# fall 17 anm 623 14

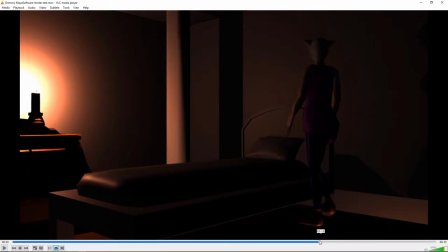8:08 The thing too is like, she takes all these little steps and there's like extra steps here so it's like she walks kind of straight up to here and then she takes a couple extra little steps where it's like so this foot lands
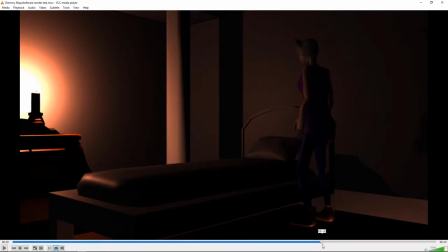8:23 and then that one lands right next to it and then this one lifts up but comes down in about the same place which looks a little funny and then and then while this one this one should
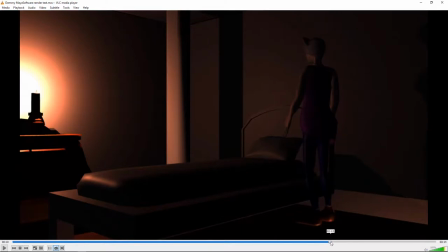8:39 actually stick down here but instead while this one's up in the air, her left foot rotates while the other one's in the air but it should be sticking.
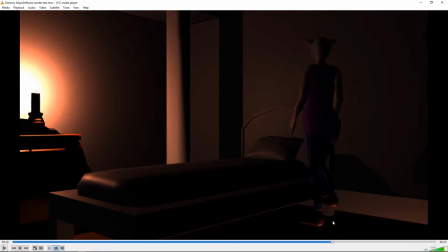8:54 And it's like, and this one's pivoting and this one lifts up once and then lifts up again, you know, and really it should be like every other foot. So I just think there's a lot, you've got a lot of extra little steps there and it ends up looking kind of funny.
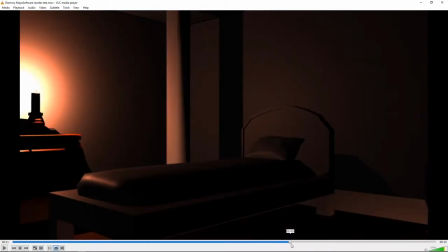9:10 So what I would do is, you know, maybe she, rather than walking straight up to the bed, when this foot lands, if she knows she's going to turn, instead of having it land straight facing the bed,
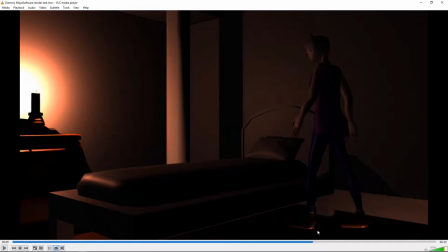9:26 maybe it should land at an angle to the bed already. So it, it like, let's say it lands something like in that sort of position on that first step,
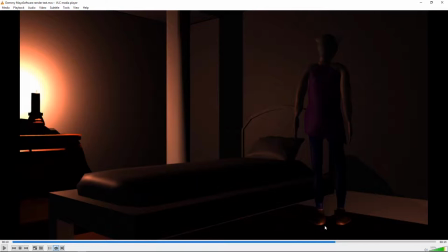9:41 and then you just skip all those little steps that happen in between, and then she brings this one around, something like that, and sits down. So you've cut out many of those little steps because there's no reason for this foot to land straight facing the bed,
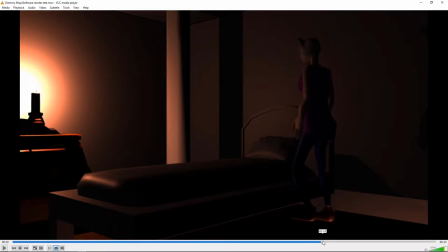9:59 and especially there's no reason for that foot to land there, right? You know, she should, she knows what she's doing. She knows she's going to sit down on the bed, so she should approach it in a way that makes her, and actually, you know, I might, I think what's also making this hard is she's,
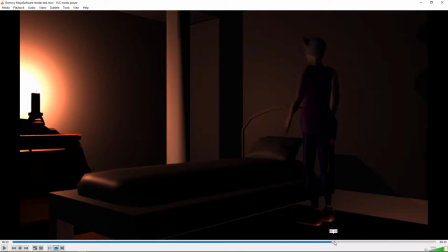10:16 I feel like she's spinning a little unnaturally, like she's doing like almost like a full 360 here where what I think would be the more natural thing, you know, she's going to end up facing the foot of the bed like she does,
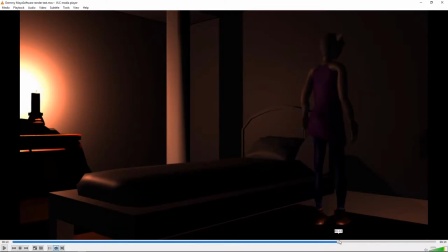10:32 you know, when she's laying down. So what I imagine her doing is rather than turning clockwise, I imagine her getting up to here and turning counterclockwise. So having this foot facing towards the end of the bed in her first step. And I think that'll, and then when she lays down, I think it'll all make it more natural than her doing what essentially is a full 360 to lay down.
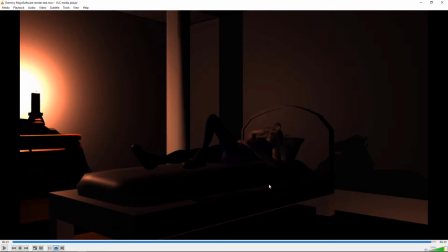10:52 Sort of like, you know, like when dogs, it's a little bit like that when dogs are kind of like going in circles and kind of patting the area around to lay down. I do really like this pose. I like the back of her hand on her forehead, her hand resting on her stomach, the knee bent.
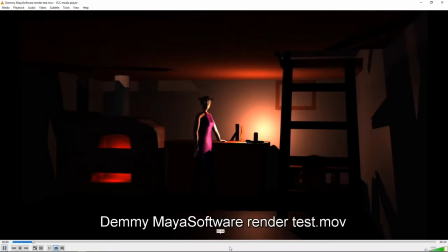11:07 This feels very natural. So that's some nice work there.
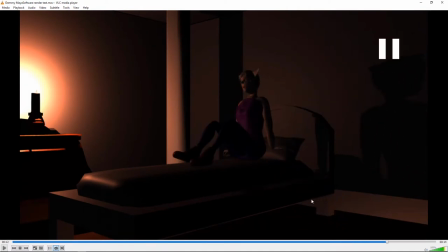11:14 But I think just the timing needs to... So I think you need to reduce the number of poses it takes to get from standing onto the bed by, you know, by going clockwise rather than, you know, by going counterclockwise rather than clockwise,
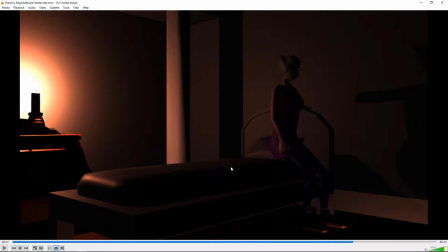11:30 you know, all 360s. You can just do, like, a 180 turn and sit down rather than that full spin. But then also just the timing, like, she's in a restful mode. She's lying down, and this, like, if you look at how quickly that foot is moving up, you know, we're at, like, one, two, three, four, five frames.
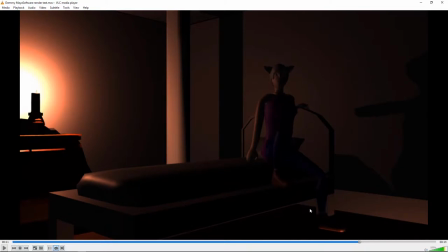11:48 You know, it's just a fraction of a second, and I feel like that would slow down a little bit, I think. And this is a little unnatural, too. This way she lifts her whole butt. And I think I mentioned this in the last critique, too. Like, that would take a lot of energy to raise yourself. Whatever that would be, like, six inches off the bed.
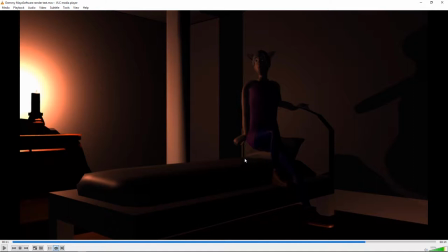12:06 So I think rather than raising up, she should just slide straight back there. And then she would still probably end up here. It's just you need to get rid of that vertical movement that she does.
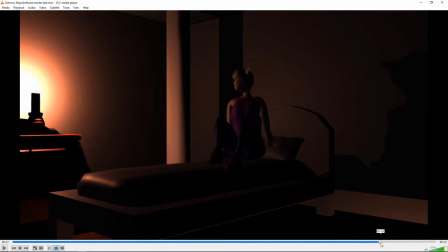12:18 And again, and probably here, I suppose it's okay to do two legs at a time, but I think one, you know, swinging around this leg and then that leg, one after the other would be a little bit better. And then what's good about this is she does scoot along the bed, which is good.
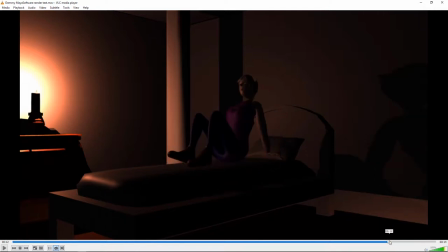12:36 She's not trying to lift her butt up, which is good. And then laying down I think is good, but her spine is staying so straight, and you should try to curve the spine so it kind of like almost just sort of more rolls down onto that than kind of purely pivots from the hip like this.
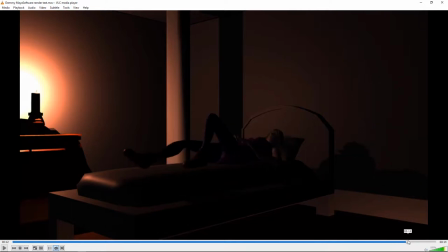12:51 There should be a curve to the spine there. Nice pose there, as I mentioned before. So, yeah, there's a lot of good work in here, and I think it actually would be worth putting more time in the animation to sort of improve it. I mean, frankly, if you just,
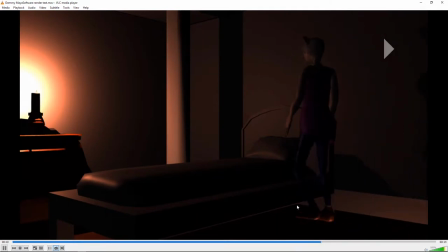13:08 you know, if just from here to there, you know, like, would be, has the potential to be a nice little piece if you just kind of worked on all those little things,
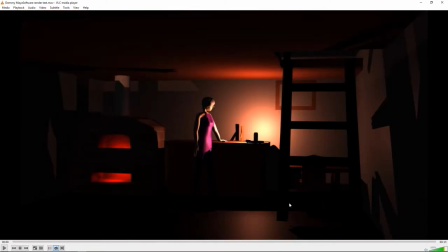13:16 just the laying down part alone. But again, it's all that attention to detail and stuff. So, I think, yeah, generally you need to make it brighter.
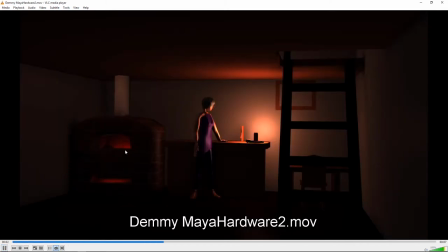13:25 You mentioned problems with the hardware renderer, here's the hardware, oh it's not even advancing, it's just like a still essentially, so I'm not sure, but the whole point of doing the hardware renderer was just to speed things up so that you don't have to worry about render time,
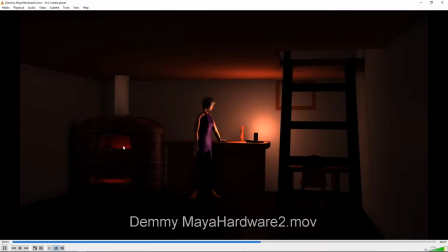13:43 it just exports really quickly, so you don't need to do a hardware renderer, it was just a way to have something done where you got a rough look at what the lighting looks like before you do the a full-on render, but since you're able to software render anyways, it's not that important. Okay, next up is Jessica.
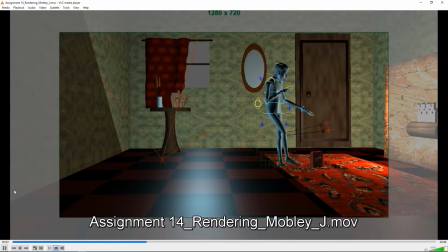Alright, it's good that you've got more of the body moving around. I think that, oops,
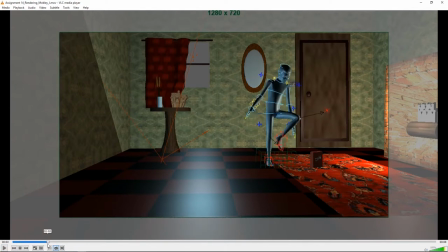14:21 we've got to kind of pay attention to timing and balance too, so when When you lift this foot up, your root has to adjust and shift over the foot that's carrying the weight.
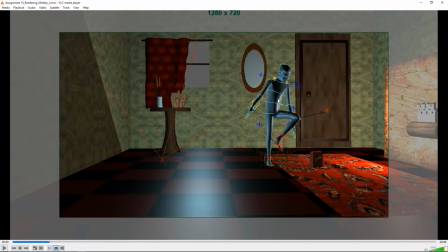14:34 So this root controller should be centered over the foot carrying the weight, otherwise he would fall kind of forward and down from being off balance. But it's good that the feet are sticking on the ground more.
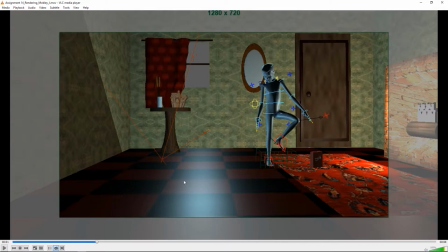14:46 And that looks a little bit more balanced because there's this lean this way to kind of counterbalance that leg, but I still think the root needs to be shifted over this leg more. And also, you know, the way the body's twisting, but like ahead of the root, but the root should really more lead.
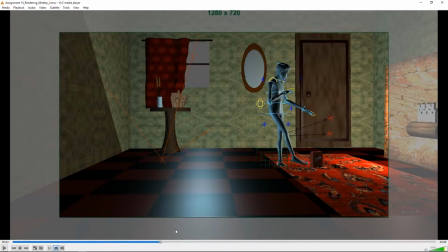15:06 And again, it feels a little off balance here with this kind of being left behind a bit. It kind of catches up there, which is better. I think the feet still seem to be kind of sliding around.
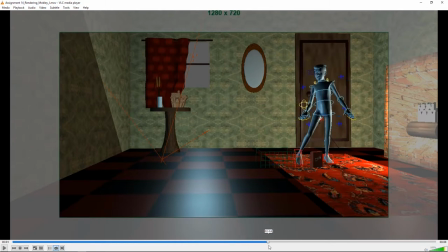15:19 If you look at the feet, they're still kind of slipping around a bit, where in most cases you're going to have one foot that's planted while the other one is moving. I mean, certainly there are examples where both feet are moving at the same time, but that's an exception. Normally, you know, like during this step, you would plant this foot,
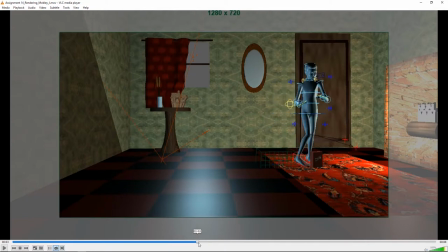15:36 have it straight and stuck in one spot, and then this one would be moving while that's planted. And then when that's planted, then this starts moving. and so he is moving around more which is good but it's a little just I'm having trouble interpreting what that action means
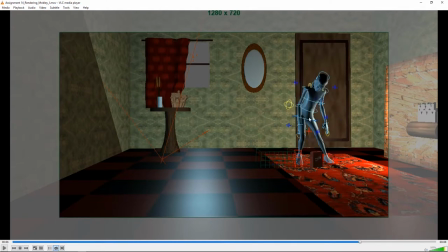15:55 this pose looks a little bit better there's more of kind of a feeling of balance I noticed you know it looks like this foot is carrying more weight than that one this foot doesn't appear to be flat on the ground though so that's something you might want to fix and he's leaning down picking that up that's good
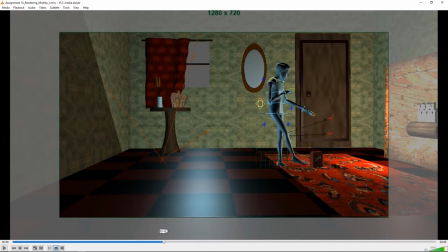16:10 so yeah I mean it's it's definitely improved but I think it still has kind of a ways to go but it feels like you're starting to get the hang of some of the stuff.